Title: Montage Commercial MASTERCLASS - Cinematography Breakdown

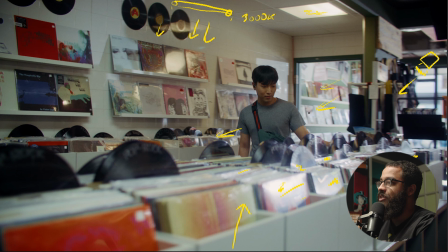And then for our key light, we have an aperture f22. This is one of my favorite lights to use because it's so versatile. And it just gives me that little kiss of light I'm looking for when I am lighting things like this, like commercials.
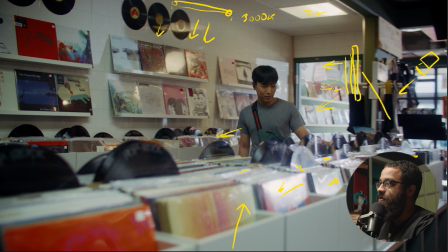So this is on his right side, so camera right, and this is set at 3200 Kelvin because I'm matching the sources inside. So you could match this to 5600 Kelvin because like it's from the daylight, but I'm like,
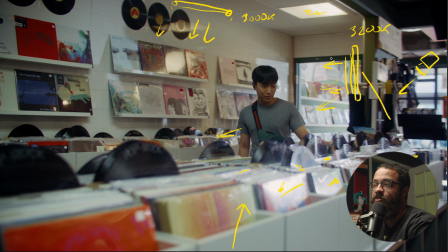okay, we're moving into this space, so I want him to be lit from daylight and then lit from the inside, which is like this tungsten feel and warm feel that we have here. And then to add some contrast back into the image, I needed to basically black out this whole side because this is my shadow side.
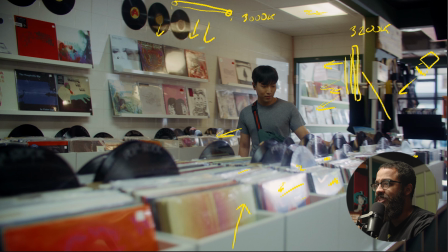You always want to be shooting on shadow side when it comes to getting the most interest on your subject as well as your environment too. So I had 2 4x8 floppies set up here, and these are skirted down.
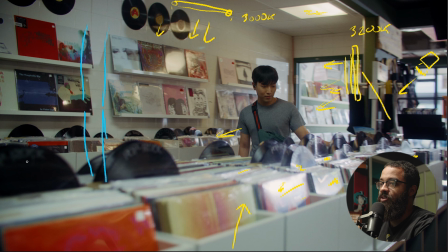So it's kind of like wrapping behind the camera. And then this is just giving me all the shadow and more dark side of the image on the left. And then sometimes a little bit in his face as he walks here. Later on in the edit, you can see that he flips it up, and then that's more of a close-up shot where we walked everything in.
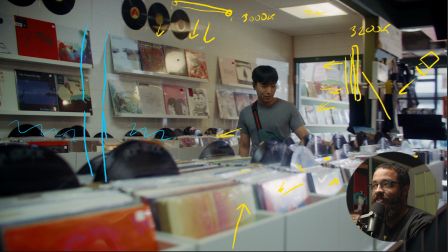But this was kind of the hardest thing I find when shooting any commercials or anything like this, when you have a multi-shot sequence in terms of lighting, getting your wide, getting your medium or tight. When you're getting coverage, is lighting the wide is always the hardest because there's so many other things that you have to deal with in terms of lights spilling everywhere,
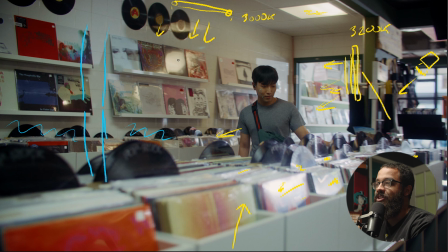and then the fact that you can't walk your lights in. So always start with my wides whenever I'm shooting anything, and then that's pretty much it for this.
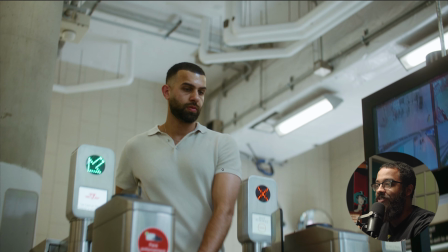And this scene here, this is pretty public, so we didn't have a lot of time. It's one of those things where you shoot and then get out of there. So we max maybe had 15 minutes, 10 to 15 minutes to shoot this. And again, this is just matching the same relative camera movements where I'm doing, so where I'm kind of like pushing in, sweeping up,
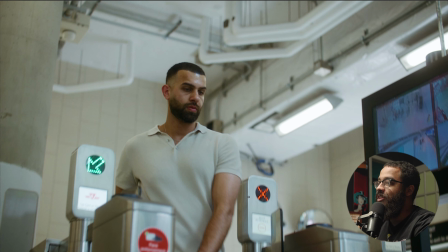and focusing on what they're doing, and they're walking either into frame or out of frame. As you notice, our talent in the beginning was walking right to left,
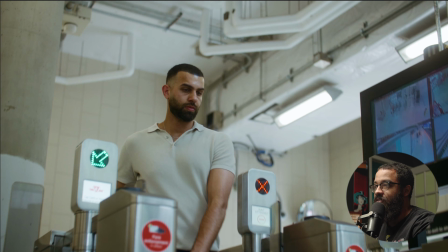and now this person's right to left, and then he is left to right. This isn't a big issue, but if you wanted to be super consistent, you could just flip your image, and then you would just see these little words in reverse or anything like that.
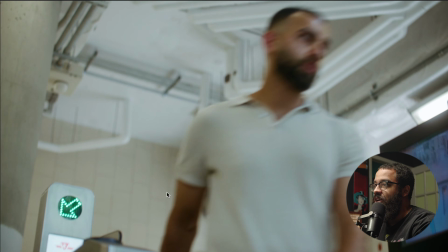But again, we felt that this felt good, and then also considering what the next shot necessarily was.
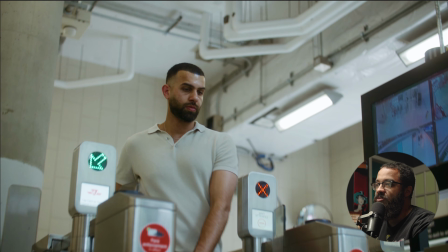So again, this is something just to consider in the edit. These are little things in terms of making a camera movement flow throughout the edit.
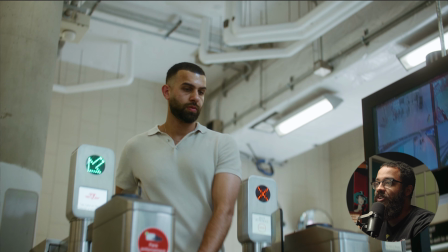So like I said, we kind of shot this for every scene and scenario. But when we go and talk about something lighting this and shooting it, what direction we should shoot in, I always look at where my light sources are in a natural space like that, where I can't control, and where I have something that could be a natural negative fill.
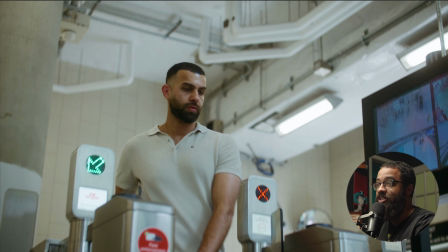So something that is basically absorbing light and not necessarily bouncing it back in, or nothing there at all. So in this case, as you can see, kind of we have some interest with some lights here, and this is acting as my key.
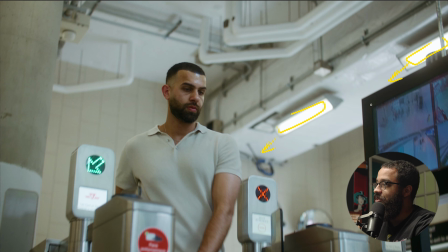And we have another light here acting as my key. And then this LCD screen is also casting some light, which is super ugly. So obviously we got some shine. It was a super hot day, but this is acting as my light side. And then if we swap colors over here, this big pillar is acting as my negative fill.
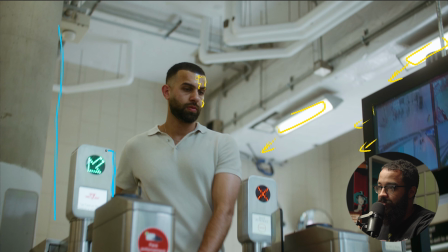And also, like, even on a shirt there from this turnstile is casting some shadow on here, and basically absorbing the light, bouncing a little bit back, but obviously not as much as we have on the other side. So this is just providing some shadow and some shape. The contrast levels here are super low.